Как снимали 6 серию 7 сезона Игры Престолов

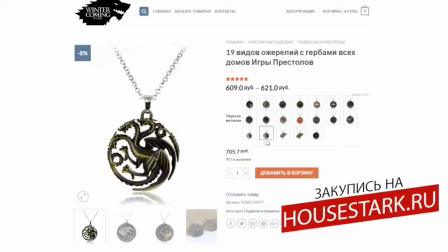0:04 Вы любите «Игру престолов» так же, как и мы? На howlsstark.ru вы найдете всю атрибутику по сериалу.
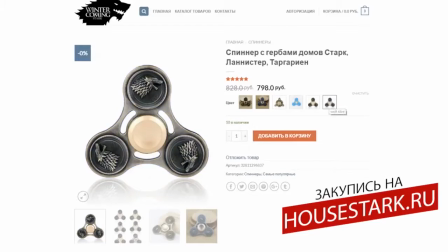0:11 Футболки, кружки, чехлы, подвески и даже спиннеры. А введя промокод iVideos, при покупке вы получите скидку в 15%.
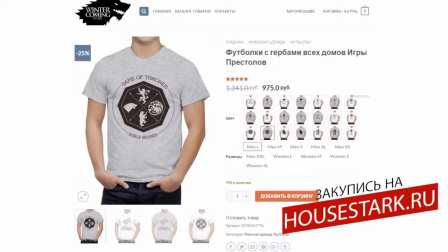0:18 Также сейчас там проходит крутой инстаграм-конкурс, где вы сможете выиграть брошь десницы короля.
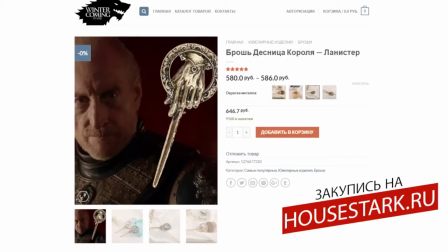0:24 Подробности в описании.
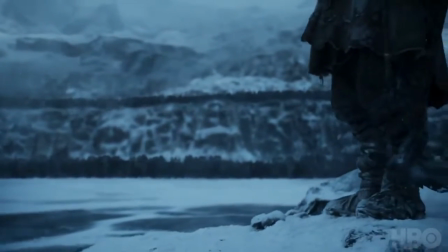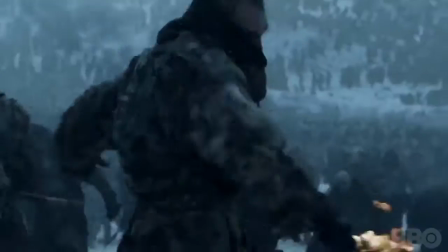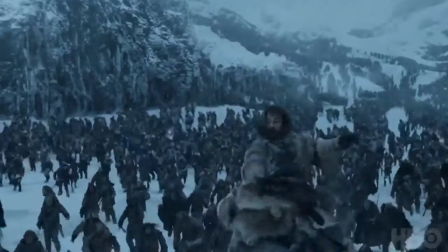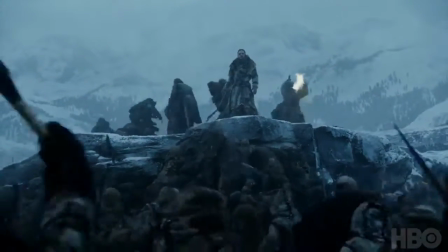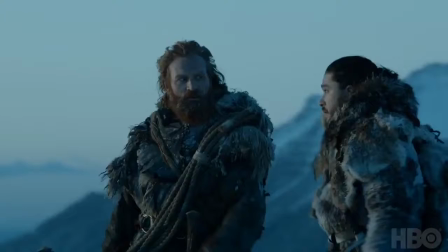1:00 Мы действительно долго не могли решить, кому быть в этой компании, а кому не быть.
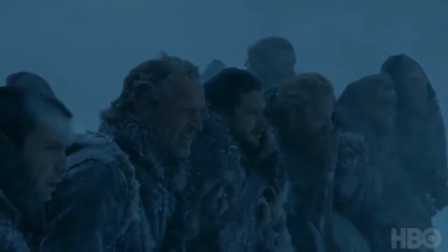1:06 Разумеется, на ум приходила чертова дюжина. У каждого есть веская причина ненавидеть остальных. Это реально стоило того, знаете, собрать вместе все эти отбросы.
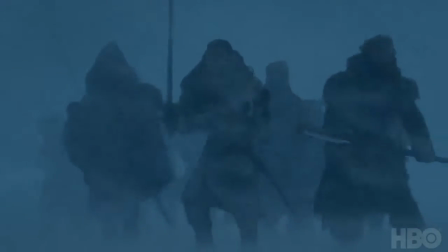1:16 Кучка наших любимых персонажей, большинство из которых не пересекалось на экране, внезапно оказались вместе на краю света.
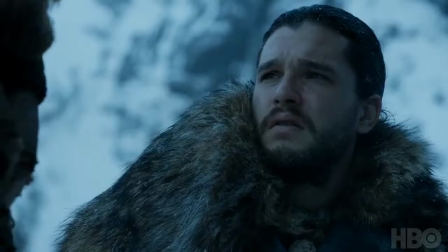1:22 Мы объединили Тормунда, Пса, Джона, Берика, Джораха. Веселая вышла компания.
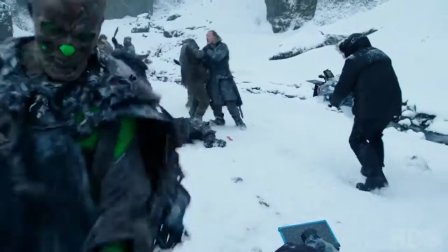1:30 Последовательность происходящего ясна на визуальном уровне благодаря Алану и его команде.
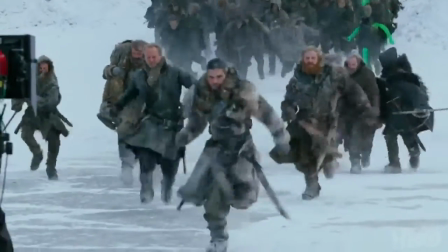1:36 Суметь соединить сотни людей, погоду, визуальные эффекты, пламя,
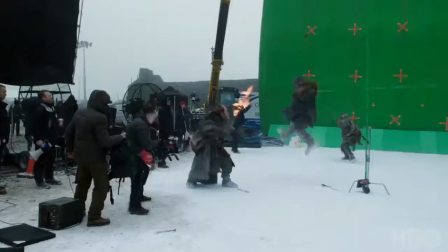1:41 множество движущихся деталей и умудриться сделать все это художественным — такая задача много требует от режиссера.
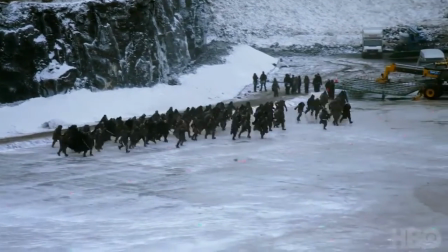1:51 3, 2, 1, поехали!
История о 7 людях, застрявших на скале и атакованных ходоками.
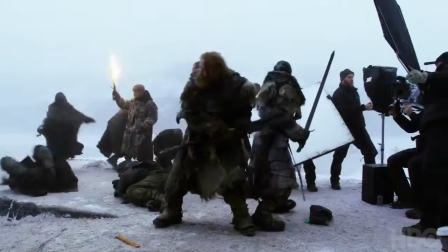1:58 Я пытался донести историю ясно. Их задача — просто защищать периметр, который сужается с каждым неверным действием.
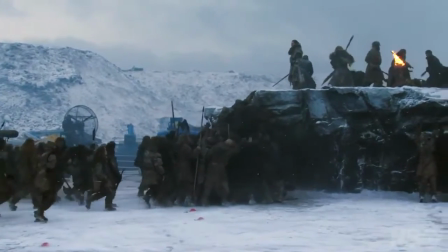2:07 И мы видим, как непросто удержать порядок в подобном хаосе. Это не с котятами биться.
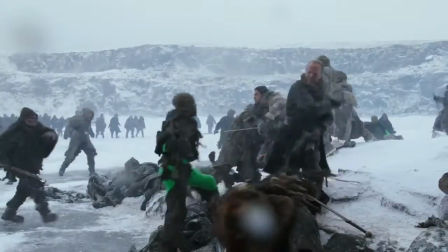2:12 Это ты не видишь ничего, кроме людей, бьющих друг друга, и прилагаешь усилия, чтобы говорить с актерами типа: «Нет, здесь у нас линия, и нужно показать, что ее невозможно разрушить».
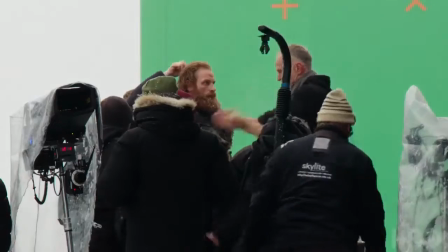2:24 Или она разрушается. Было важно создать ситуацию, в которой аудитория, надеюсь, так и было, будет уверена, что кто-то из персонажей умрет. Мы писали это, но когда я смотрел, в голове мелькала мысль: «Бляха-муха, Тормунд умрет».
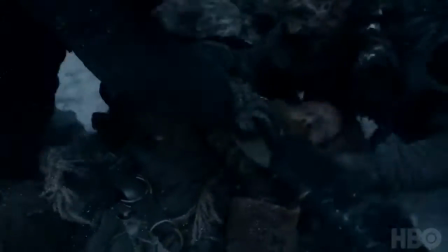2:37 Каким-то образом мой рациональный ум оказался подавлен, и я действительно поверил, что Тормунд умрет. Неважно, насколько хороши визуальные эффекты или создатели декораций.
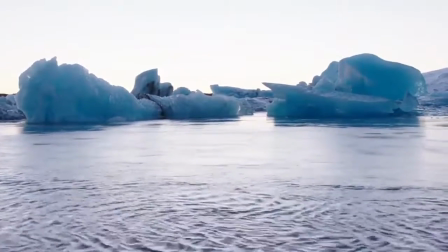2:51 Нет ничего более впечатляющего, чем натура.
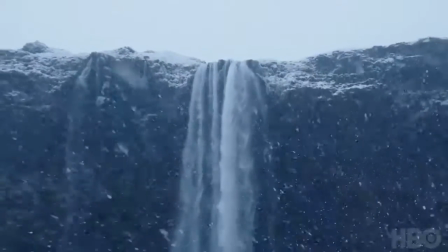2:54 Исландия существует, она реальна, прекрасна, холодна как ад, и ничто не сравнится с перенесением реальности на экран.
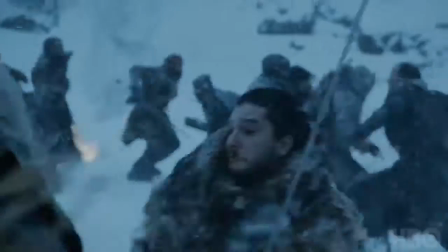3:03 Это ни на что не похоже. Зачастую это вообще не похоже на реальное место.
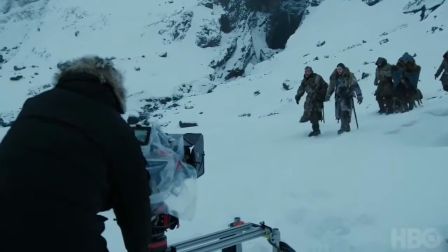3:07 Я беспокоился, что зрители подумают, что блики на ледниках — это просто дешевые эффекты.
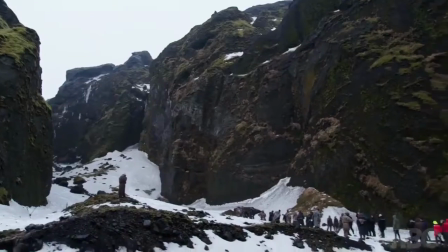3:14 Чем красивее местность, тем сложнее снимать там, что бы то ни было. Мне кажется, это очень дерзко — снимать на площадке со столь ограниченным дневным светом.
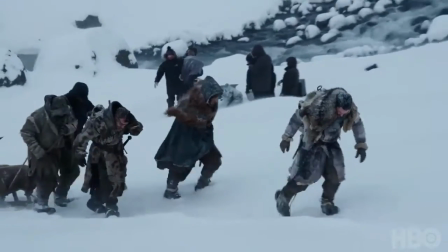3:24 И ты сталкиваешься с подобными условиями, или даже хуже. Это добавляет ощущение реальности.
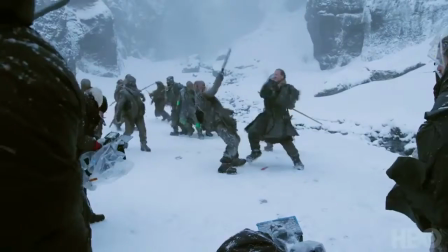3:29 В «Мире престолов» мне всегда нравились съемки на ландшафтах, которые будто из прошлого и переносят тебя в столь жестокие и неплодородные места.
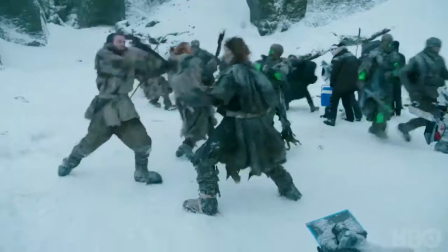3:39 Вроде уже ничего не должно удивлять нас в подобной работе. Но черт, разве можно не впечатлиться подобным? Это просто нечто. Сюда нереально добраться без гигантского джипа. Тот еще способ доставки на работу. Технической команде в Исландии необходимо было разбить лагерь, чтобы все было готово к съемкам.
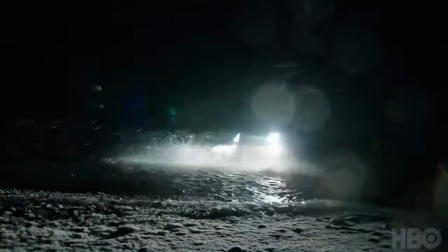3:58 И делать это приходилось под покровом ночи, чтобы команда могла работать сразу по приезду.
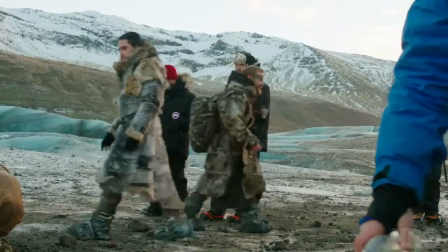4:04 Мы снимали на ледниках, у всех на обуви были шипы, потому что иначе ты рискуешь подскользнуться.
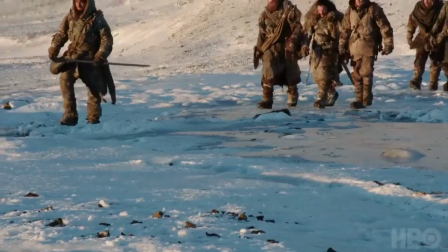4:09 Но даже шипы не давали гарантий.